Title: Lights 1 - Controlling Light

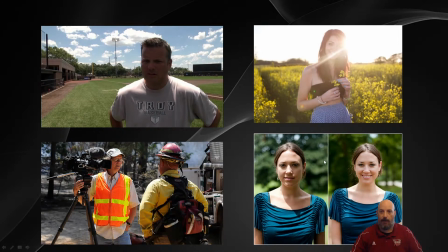So you can kind of see from her background that the operator did move the camera because the lighting is now different. And in this case, I can kind of see that instead of hitting her hard on the face, it's hitting her a little bit better. It's smoothing out the light, and that's helping as well.
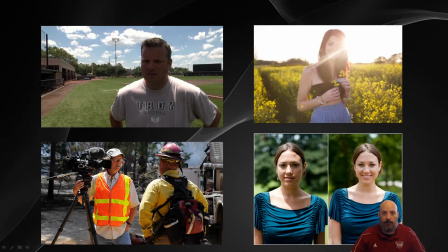If I look in the bottom left picture here, I can see that this videographer has looked at his subject, and at first he could see that the light was maybe hitting him from behind or from the side, so he turned him so that the light was hitting him directly in the face, and that was going to light him up very well.
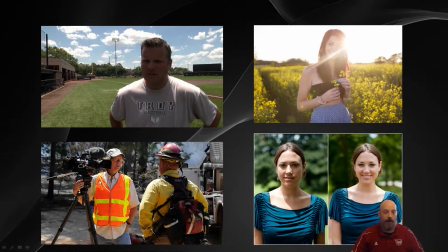So if you look at our reporter, you can kind of see that they have a darker face, and they can see the sun is to their back, but they are moving their subject matter, or their interviewer, so that the sun is going to cover up the front part of their body, thus giving them a much better shot.
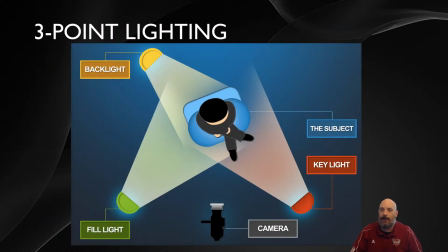So in a studio, we don't have to quite deal with moving subjects around because we can control the lighting. And there's a type of lighting called 3-point lighting that studios tend to employ to get an ideal lighting environment.
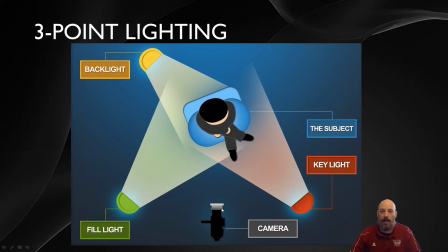So based on where your camera is, you're going to have a main light that's going to be near the front. And this is what's called the key light, because this is the key instrument to provide most of your light for your subject. Now off to the side, if you have a key on this side, then you're going to have a lot of dark area over to their side.
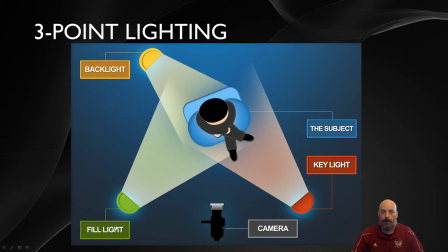So for that, you're going to have a camera off a good bit that's going to provide a side light, and this is going to be called a fill. And the fill light is going to fill in the lighting on both the main and the side. And then we're going to have another light behind them that's going to do some lighting over their shoulder and the top of their head.
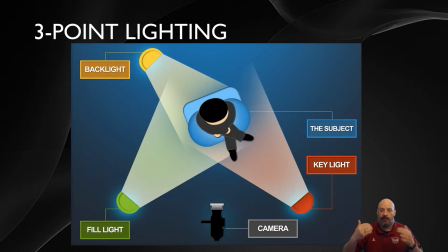And this is the backlight. And the backlight is going to be used to help to separate your subject from what is behind them.
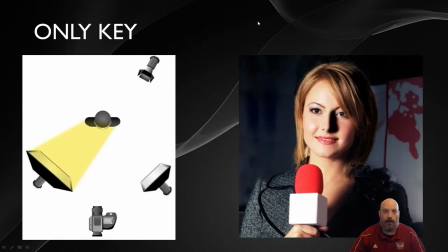So let's take our 3-point lighting and put it into effect. So right now, I've got my camera. In this case, the key light is on the other side. So you can see the key light is giving her a lot of her main light, but the side of her face is still relatively in darkness.
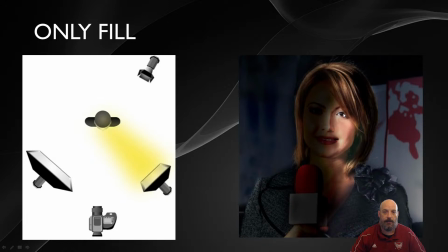But if we look at the fill light is going to fill in that area that's missing, even though the key light is going to take care of the rest.
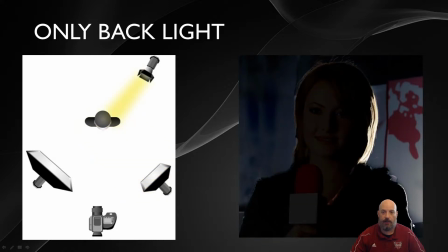And then when we look at the backlight, you can kind of see it's creating a silhouette and an outline of the top of her head and her shoulders,
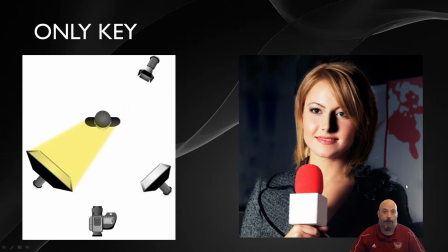which is going to help separate her from the background. So let's put it all together and see how it looks. We have our key light. Now we're going to add in the fill light, and you can kind of see how her face is rounded out.
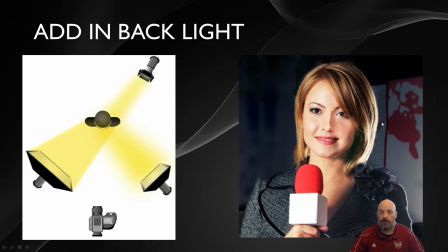We've removed a lot of the shadows. And then we're going to add the backlight, which is now going to separate her from the back of the background behind her. So this is now isolating her for the shot that we want, and this kind of gives us the lighting that we really like. Now sometimes you may want to illuminate the background behind them, and you may need to bring that into focus. So for that, we come to 4-point lighting. It is the same as 3-point.
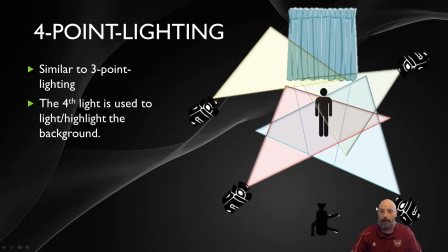You still have your camera, you have your key, you have your fill, and you have your backlight, but now we've added a fourth light whose sole purpose is to shine light on whatever the background of your interview subject is. So in a television studio, you may wind up using something like 4-point,
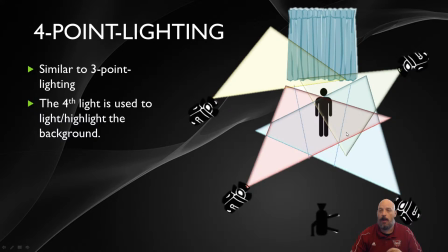but to get ideal lighting for most of your subjects, 3-point light is definitely a good way to go.
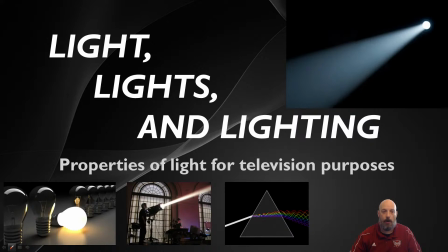And so that's going to be the main way how we're going to control light for a studio environment. And so I can look at the light that's up above me, and I can see that I have a key light that's sort of backwards. I have a key light right here above my head that's doing shining straight on the guest. Camera's backwards. Guest that's over there. And then right above my head, I have another light that's kind of off to the side, and that's going to be that fill light. And you can't quite see, but there's some other lights above my head that are doing the key and the fill for each of our subjects. So by using this technique, we're able to create an ideal lighting situation both in the studio and out in the field for electronic news.